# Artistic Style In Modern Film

Hello, and welcome to this week's episode of Brooke's Looks, the show where we take a quick look at modern art. As always, I'm your host, Brooke Gerken. On this week's show, we're going to jump into the world of modern cinema by analyzing the art of music, storytelling, violence, and more on the big screen. To better analyze these themes, our focus will be on the Academy Award-winning director,
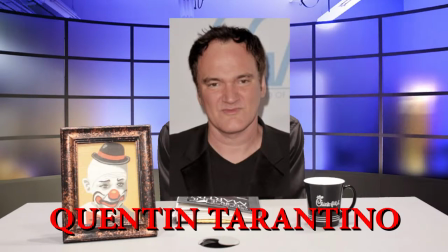Quentin Tarantino, whose diverse work is beautiful and entertaining, yet highly controversial. So let's quit wasting time and dive right into the crazy mind of Mr. Tarantino.
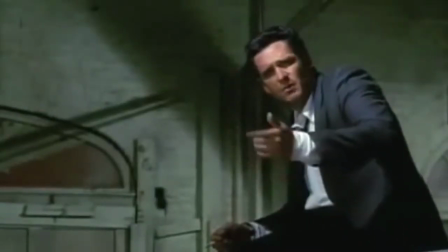Quentin Tarantino began his film career with the release of the independent film Reservoir Dogs in 1992.
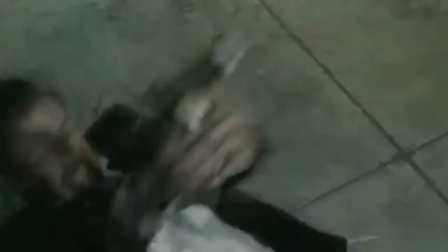Debuting at Sundance Film Festival, Reservoir Dogs was met with positive reviews and is often considered one of the best independent films of all time.
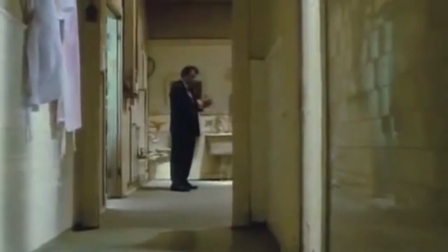Reservoir Dogs put Tarantino on the map, but his release of Pulp Fiction two years later helped solidify himself as a real-deal filmmaker.
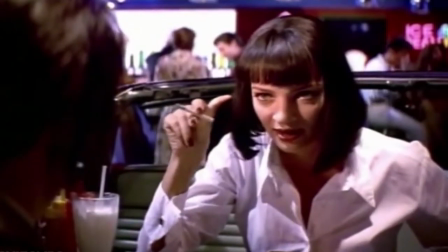Pulp Fiction was critically named a huge success, gathering many award nominations and wins, including the Oscar for Best Original Screenplay. As with all artists, directors are influenced by the works of other directors.
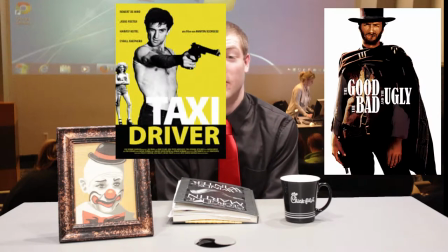Tarantino has listed Taxi Driver, The Good, the Bad, and the Ugly, Jaws,
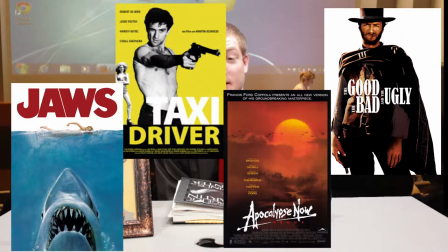and Apocalypse Now amongst his favorite movies and has admitted to taking small details from these movies to enhance and improve his own.
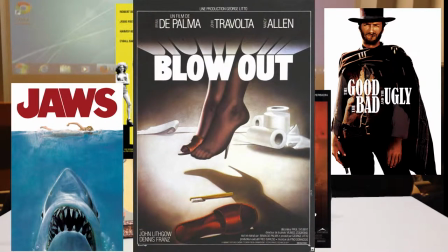Tarantino loved the 1981 film Blowout so much that he decided to cast John Travolta in Pulp Fiction.
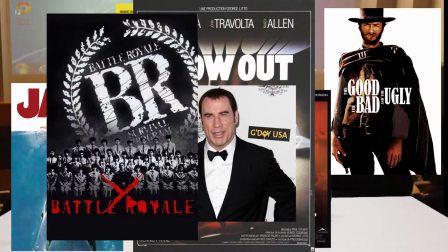He has also expressed his love for the 2000 Japanese horror film Battle Royale stating that he wishes that he could have been the director. Battle Royale was also an influence in a sense for the hit Hunger Games books and movies as it pits a
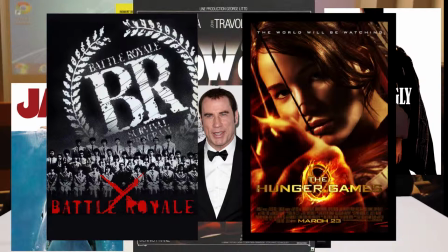classroom full of students in a jungle where the only objective is to be the last one standing no matter the cost.
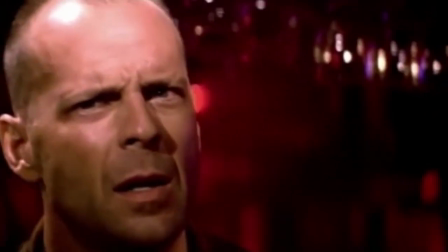Tarantino is also heavily influenced by music. He often listens to music related to the movie's time period while writing the scripts.
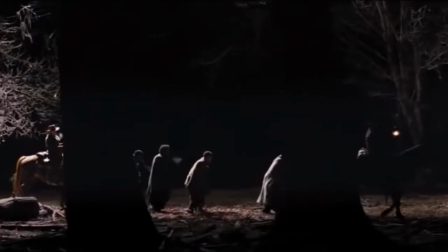For example in his 2012 film Django Unchained he often listened to Western style music that was written during the late 1800s.
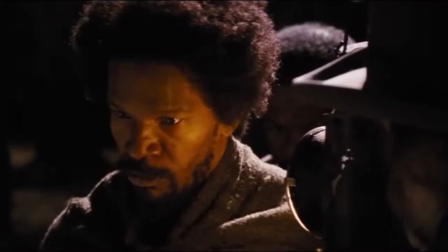He even liked the few songs so much that he decided that they were good enough for the final film.
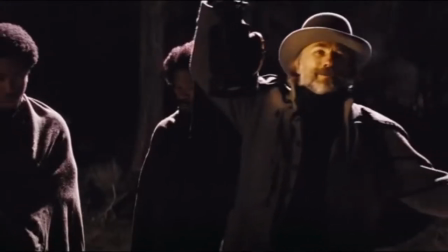This shows how music can be an important tool in the creative process of all artists and can inspire creative thoughts and ideas.
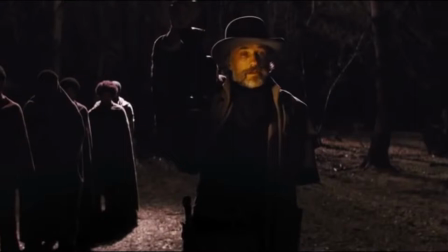As with all directors, music is a key component to Tarantino's work.
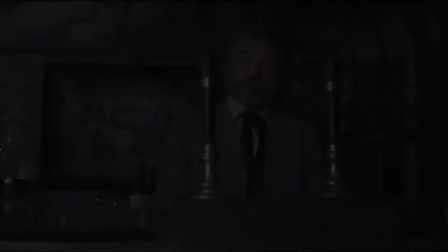A slow song can help capture the character's sorrow or regret in the death scene, like this scene from The Glorious Bastards.
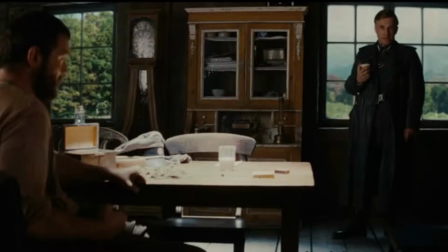Since I haven't heard any disturbance, I assume while they're listening they don't speak English. French?
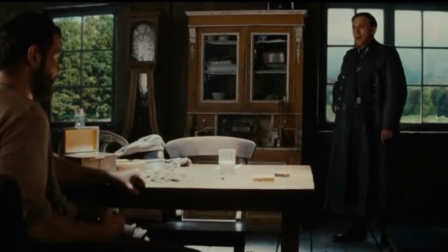Yes. I'm going to switch back to French now and I want you to follow my masquerade's head clear.
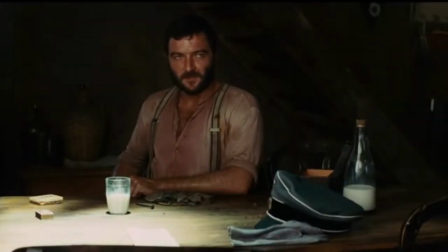Yes.
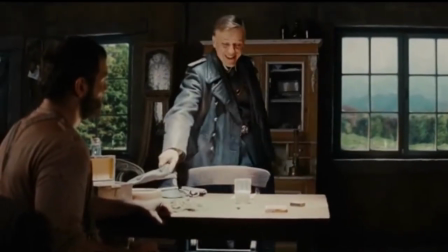Mr. Lapadite, I thank you for coming.
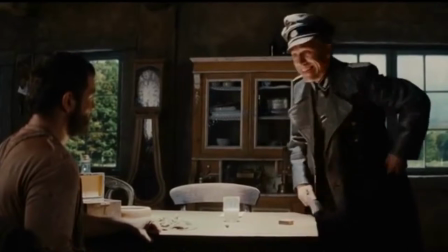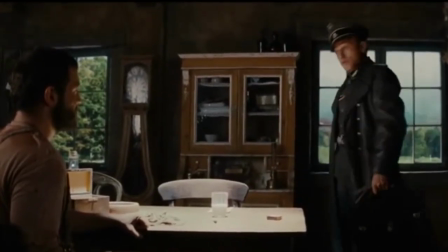It seems that we have finished it.
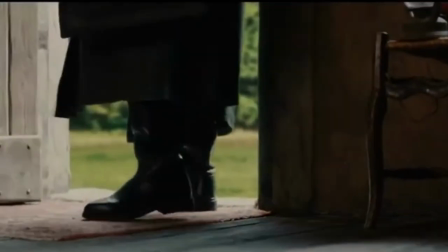Ladies and gentlemen,
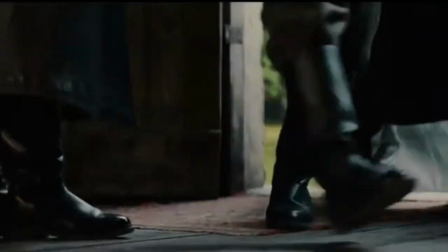I thank you for the time you have spent me.
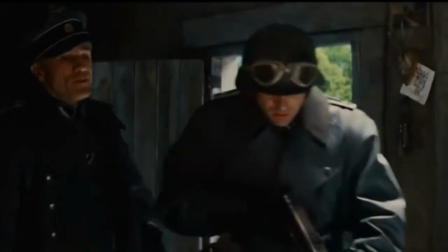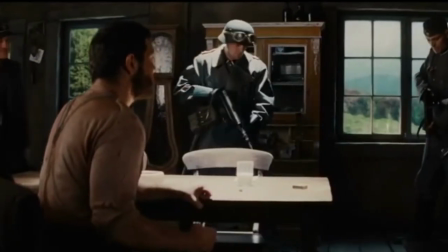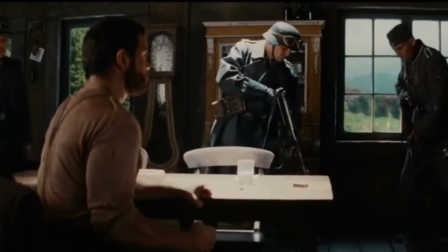A
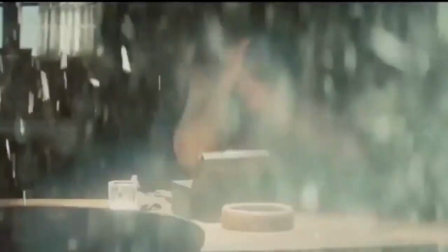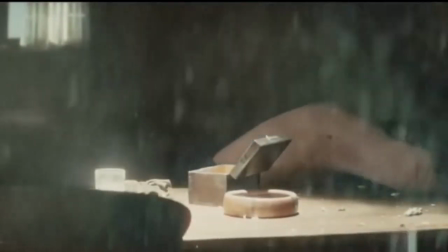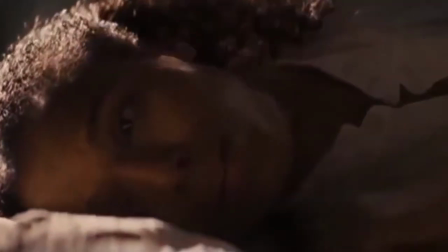fast-paced, upbeat song can raise the viewer's heartbeat in an intense moment, like a chase.
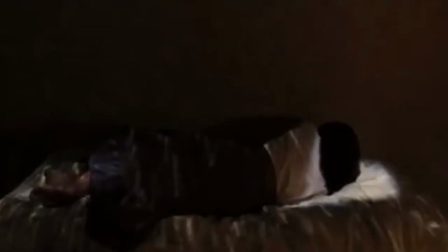A glorious, beautiful song can help express the character's happiness to the viewer, like in this scene from Django Unchained.